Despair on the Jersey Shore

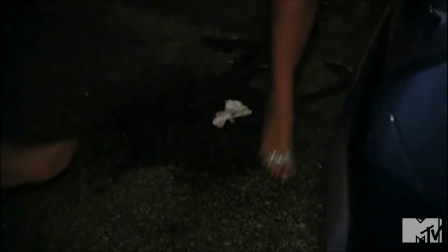(20:43)
At least some amount of the recognizable unconscious behavior the cast engages in is created by how the footage itself is constructed and relayed to the audience,
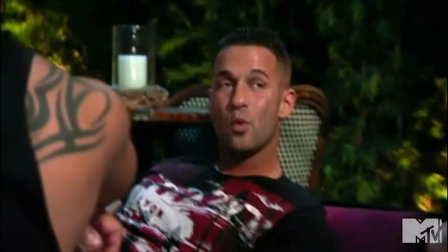(20:50)
and unfortunately what proportion that is can't be known.
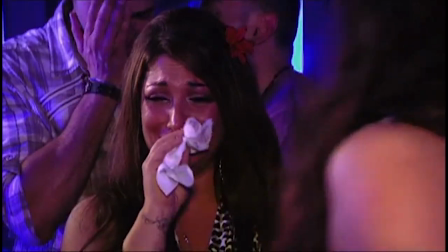(20:52)
So if Jersey Shore is capable of creating these feelings, and not all of them are the product of the cast itself as it appears, then there's a deduction to be made.
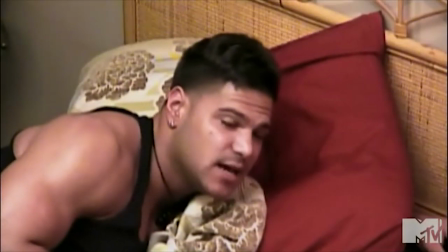(20:59)
There has to be some attribute of Jersey Shore, as it's produced, that's capable of teasing out depthful emotional responses contrary to the traditional image of reality TV,
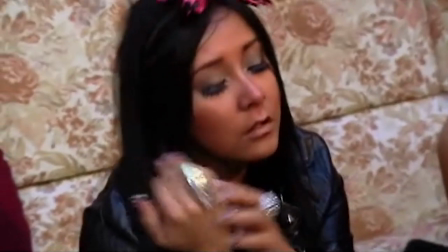(21:07)
but it comes about by a process that's akin to harvesting the despair of maladjusted people.
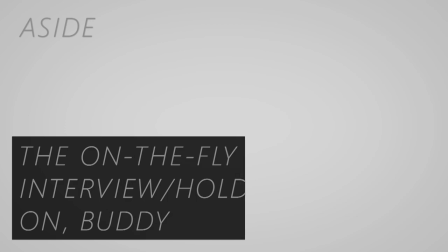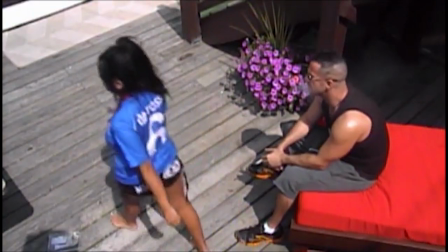(21:17)
As I've said thus far, the characters found in Jersey Shore are both real and not. They're chimeras of real actions and behaviors that are arranged in an unnatural way during post-production.
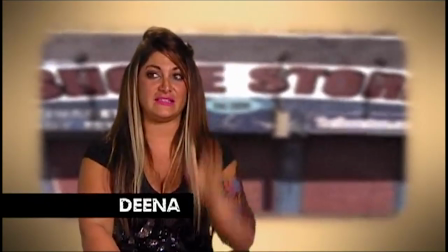(21:26)
One of the most obvious and effective ways editors create these characters is through the implementation of the on-the-fly interview.
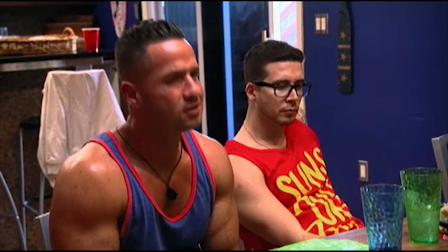(21:31)
There's a lot of context to even seemingly basic social interactions. Previous experiences alter social dynamics between the participants, and certain unspoken thoughts never make their way to the surface.
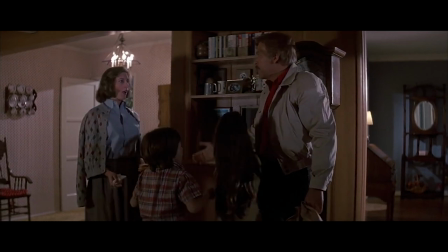(21:40)
In traditional fiction, it suffices that the author has absolute control over the experiences and thoughts of each character, and by creating new events and displaying them to an audience, they create depth.
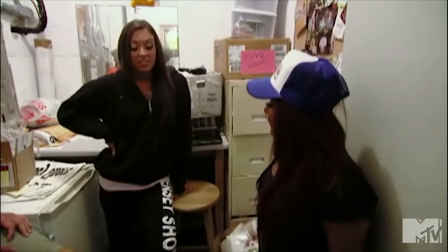(21:49)
Reality TV has a similar goal, but it has a much harder time getting there as a result of the fact that in reality TV, producers can't create new events.
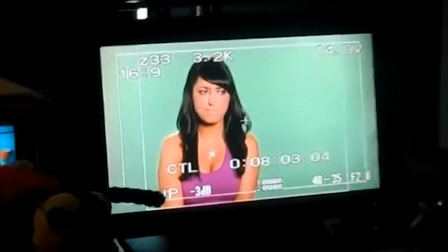(21:56)
They have only what their cameras have. While watching all the hundreds of hours of raw footage collected may draw out the elements of each social interaction that producers want, the fact that these dynamics are interconnected,
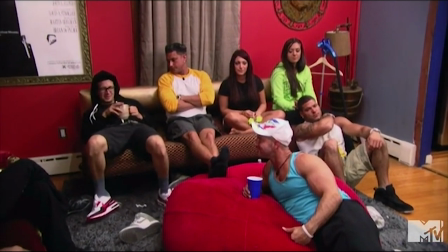(22:06)
sometimes impossibly complex, and usually linked between hundreds of different experiences and situations over long periods,
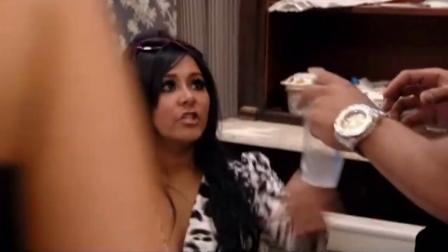(22:11)
mean that there's often no obvious way for simple cutting to produce the understanding of each character and situation required for clear and easy viewing, hence the devious on-the-fly interview.
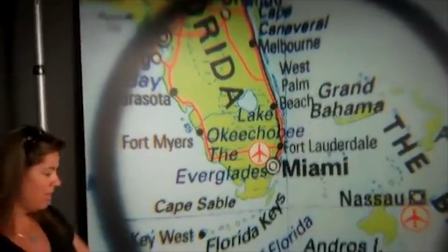(22:21)
Over the course of filming, producers periodically take each cast member into an isolated room and ask them a series of questions to be answered in the present tense.
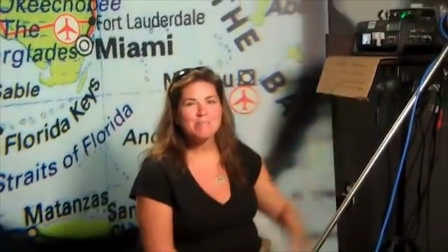(22:28)
What were you thinking when X did Y? The result of these simple questions is a valuable tool in the quest to create reality TV.
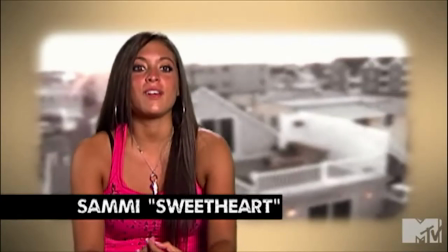(22:34)
Each answer can be spliced into footage ad hoc to create what appears to viewers as an internal monologue for each character,
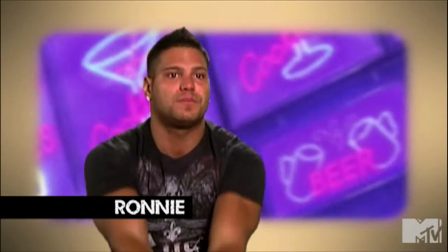(22:40)
in which they explain their thoughts in clear, relatable terms that reveal the context and motivation behind every action.
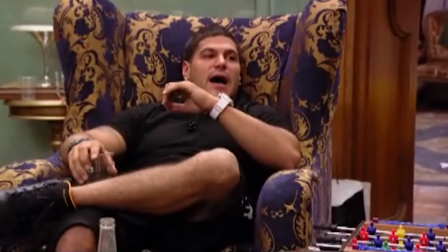(22:45)
The presence of the on-the-fly interview eliminates much of the complexity and ambiguity present in the raw footage and allows for instant context to be injected whenever the show's construction demands it.
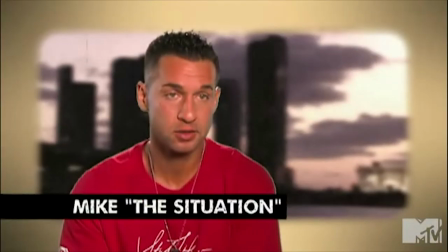(22:54)
The implementation of the on-the-fly interview is also the moment in which the cast member becomes a character rather than a human being.
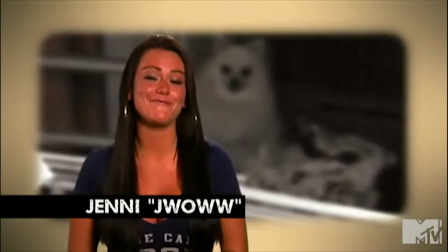(23:00)
Cast members do not choose what questions are asked and which answers are included. That power belongs to the producers.
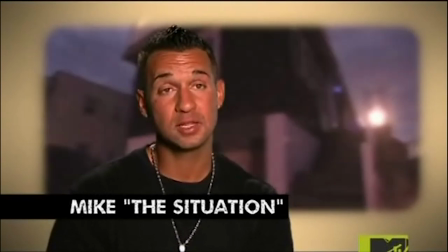(23:05)
They're the ones able to decide which thoughts of each cast member are emphasized and which are left on the cutting room floor, meaning they choose what was and was not important to each character.
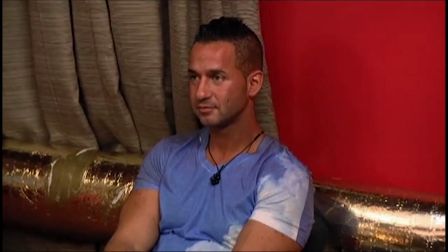(23:13)
An event that may have barely registered for the cast member at the time can be put on a falsely level playing field with events that matter to them quite a lot.
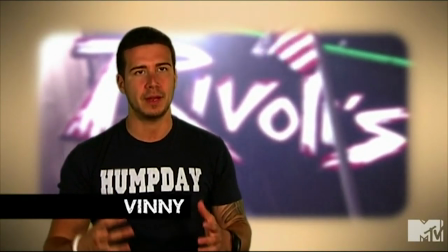(23:20)
Events concerning other characters that the interviewee barely paid attention to suddenly come across as important to them, suggesting a level of emotional involvement that didn't exist.
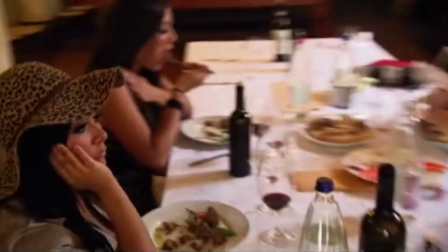(23:28)
Things done off the cuff, not thought through, or as a reflex can suddenly seem calculated and full of intent when in fact they were not, and all at the discretion of production.
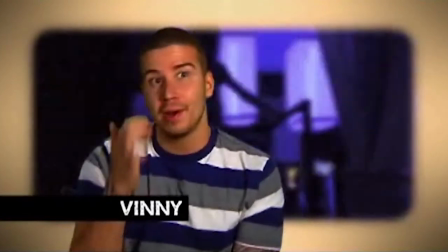(23:36)
The on-the-fly interview is the central tool that allows the producers to create the characters of Jersey Shore.
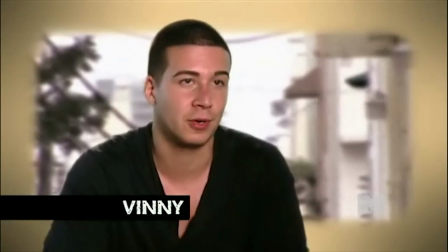(23:41)
It gives them a heavy level of control over the experiences of the cast as perceived by the audience, and along with careful cutting, it constitutes the core of reality TV fakeness.
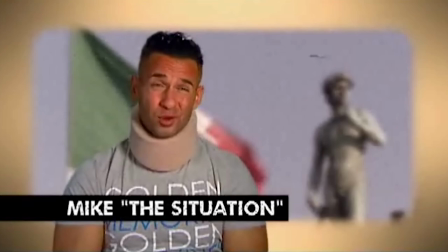(23:50)
The on-the-fly interview also serves as an engine of exposition when necessary,
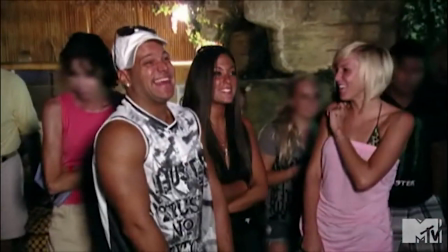(23:54)
allowing producers to pair footage of the cast preparing for an outing at the club or yet another prank with an unambiguous and immediate explanation of exactly what the cast is doing and why.
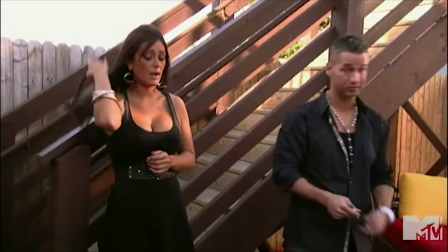(24:02)
It cuts out much of the legwork necessary to interpret social dynamics naturally by expressing them in plain language,
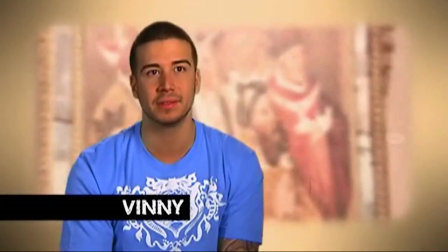(24:07)
and in doing so it introduces authority to the version of events cut together by producers. This is what I mean when I say the characters of Jersey Shore are both real and fake.
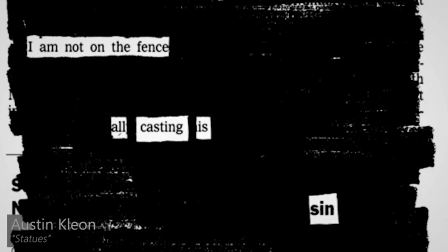(24:15)
They're the TV equivalent of blackout poetry.
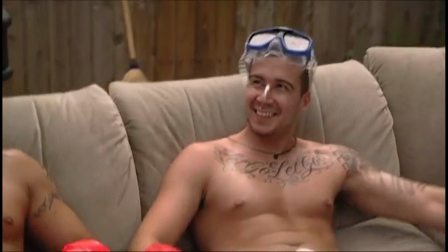(24:17)
Each piece contains an element of reality that even in its false construction can gleam through, but the product as a whole is so completely crafted as to be anything but real.
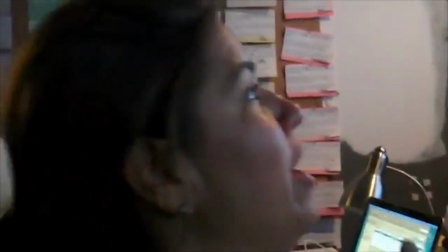(24:26) They get 500, we give them $500 a week to spend on food, they make $300 a week scooping ice cream, and he's bitching about it like it's his own cash.